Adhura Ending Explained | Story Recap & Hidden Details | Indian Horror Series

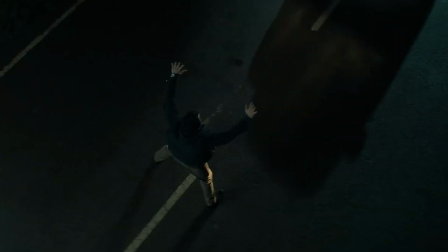982s
The quick cuts in the supposed nail-biting sequences were tiring to words as they did not have a sense of direction.
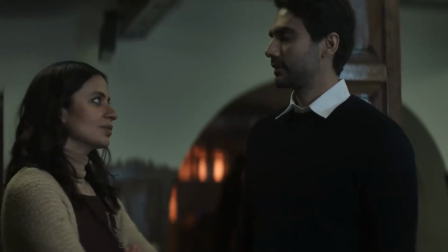988s
It was not clear who is going where, and the CGI-heavy spectacle sequences frankly took me out of the vibe the series wanted to set.
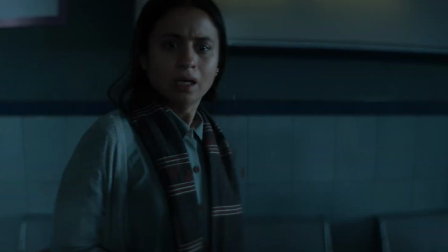996s
But the show cleared the motivations of Supriya and turned out to be a good plot device for future events.
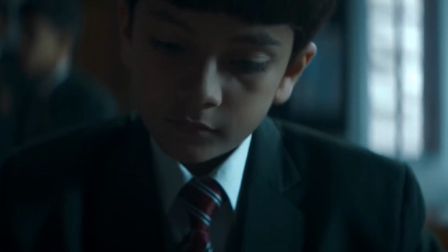1002s
The cinematography is good and the use of music is decent.
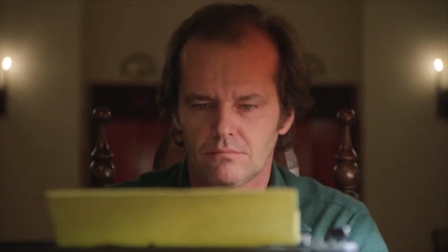1005s
In one of the episodes, we could see the little boy Vidan writing a term which is similar to Jack Nicholson repeatedly writing a single phrase in The Shining.
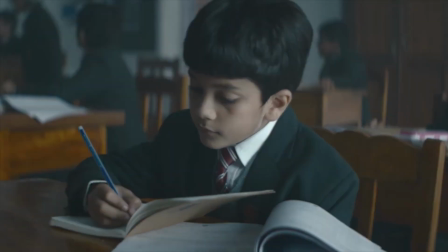1013s
This scene revealed a lot about the character and worked as a nod to one of the greatest horror films ever made simultaneously.
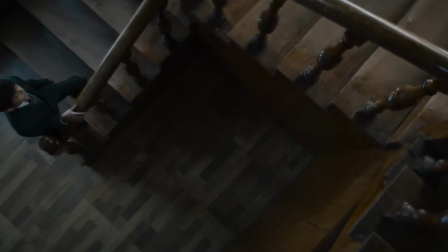1019s
The visuals are not original and felt like the makers were inspired by Flanagan's school of horror filmmaking. making.
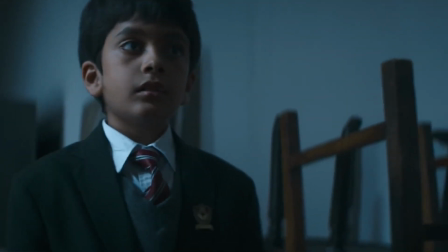1025s
The show's making inherently had a Netflix vibe attached to it, which I'm not really a fan of.
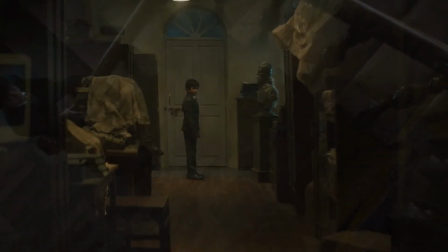1030s
However, it stands out in places like the design of the stressed corridors and white stairs of the school, which adds a gothic feel to it.
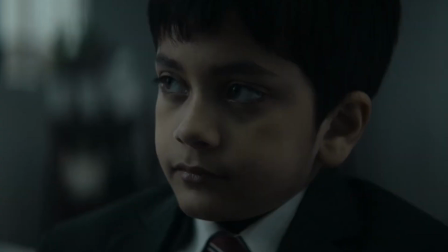1037s
The series is a decent attempt by the makers to create an original horror show in India.
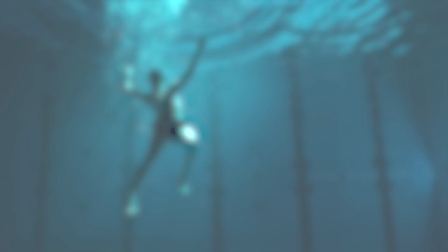1042s
The vision of the makers keeps us somewhat hooked to the screen, and the show has an essence of the Midnight Club or the hunting of the Hill House attached to it.
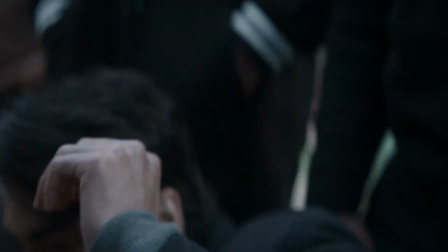1050s
Still, some of the basics of the paranormal and psychic abilities are not explained in detail and
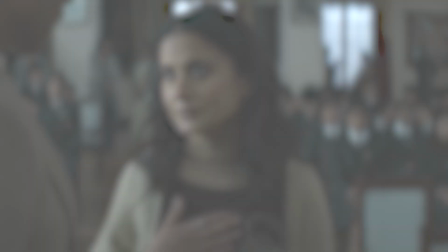1055s
Supriya's subplot seems to be half-baked and unexplored and it ruins her great talent like Onirban Bhatta Jacho.
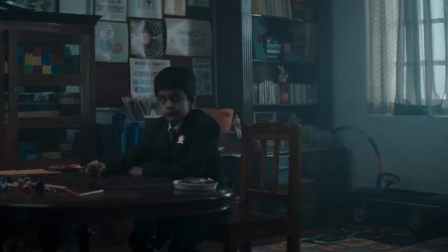1061s
If those were taken into consideration, it would have been a really good series from the streaming giant.